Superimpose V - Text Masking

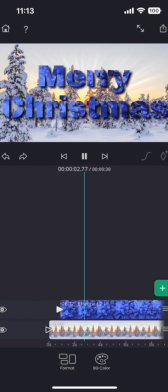0s
Today we will learn how to use text mask and keyframes to create an effect like this.
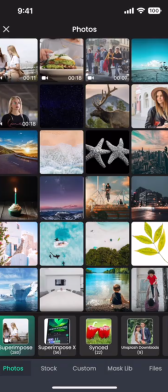8s
I am starting the project by adding two stock videos from Pixabay.
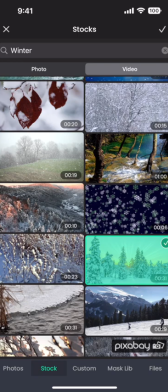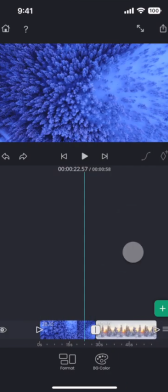20s
Once loaded, let me move the first video clip to another track to place it right above the second one.
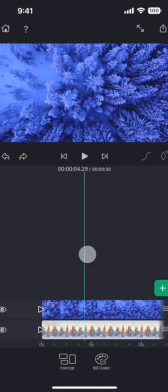27s
And then move the top clip towards the right. Little less than a second.
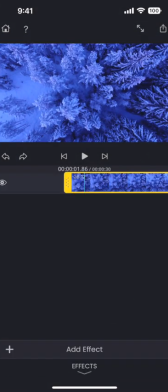32s
Now double tap on the top segment so that I can add the text masking effect on it.
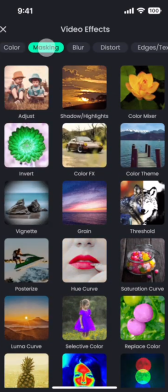38s
Tap on the add effect and then choose the text mask effect from the masking category.
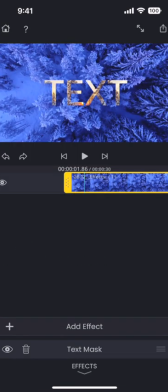43s
This punches the text into the top video layer through which we can see the bottom layer.
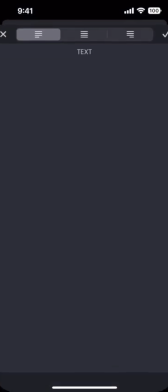49s
Now let me edit the text properties in the property editor. First, enter some text that you want.
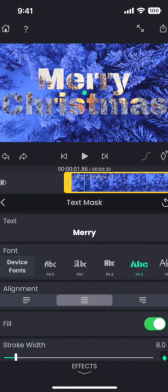58s
I will change the font to a thicker one. And then, we need to do something important here.
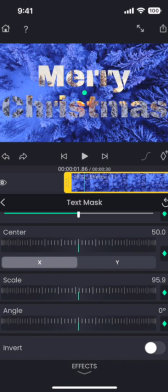66s
We need to invert the mask, which will keep the text, but make everything else in this layer transparent.
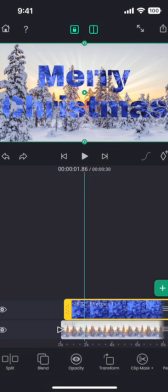73s
And that would look like this. This looks good, but adding a shadow into the text would make the text look more prominent.
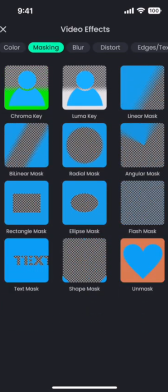81s
So, let us go back to the effects panel, and then add the shadow effect from the edges category.
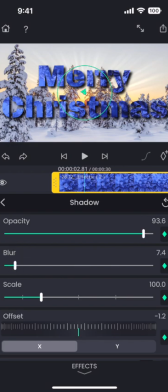87s
And then adjust the shadow properties. We also need to add a transition, so that the text do not appear suddenly.
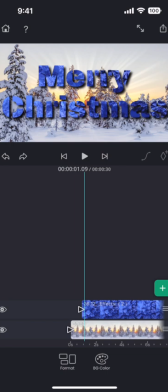95s
So tap on this little triangle, at the beginning of the top segment, and then choose a transition.
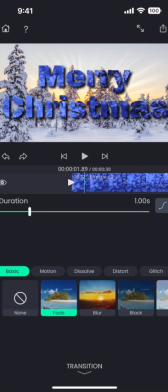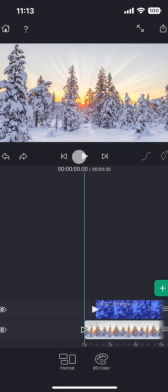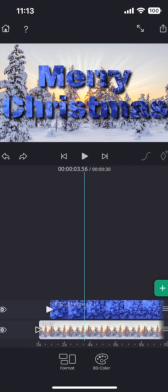111s
This is looking better now. But we need to make the mask zoom in, to get the effect. So, let me now go back to the masking effect, and add some keyframes.
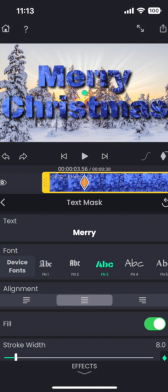121s
Tap on this top right diamond button, to add a keyframe, somewhere here. And then a little bit towards the right, on the timeline, we will add another keyframe, by zooming the text mask.
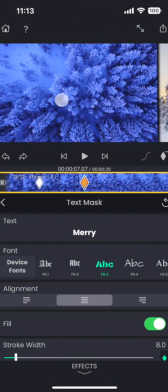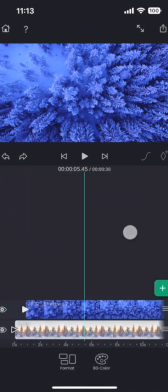138s
And now let me play it.
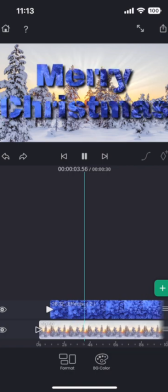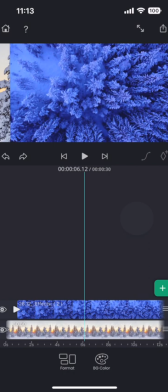148s
This is almost working fine, but the text starts zooming all of a sudden. We can fix it by using an easing curve on the text masking effect keyframes.
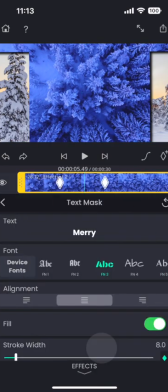158s
So let me go back to the masking effect and tap on this little curve button next to the keyframe button.
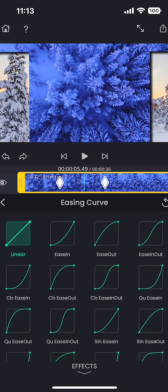165s
Here we have a lot of curves to choose from.
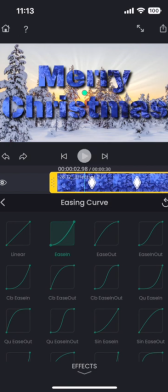167s
And I will go with this ease in curve so that the initial part of the animation slows down and last part speeds up.
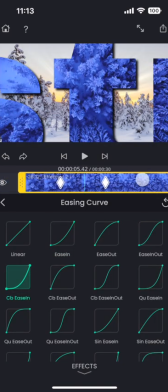175s
I think I can use an even stronger curve, like this cubic ease in. This is looking better.
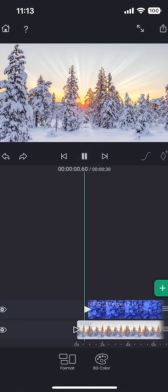186s
Let me now play the whole video. This is just an example of how you can use masking.
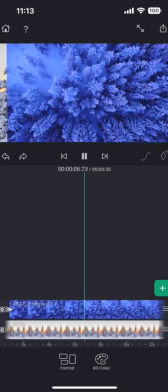193s
Masking and keyframes opens up many possibilities for you to be creative with your edits.
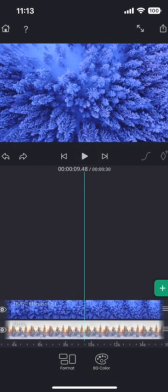198s
Thank you for watching.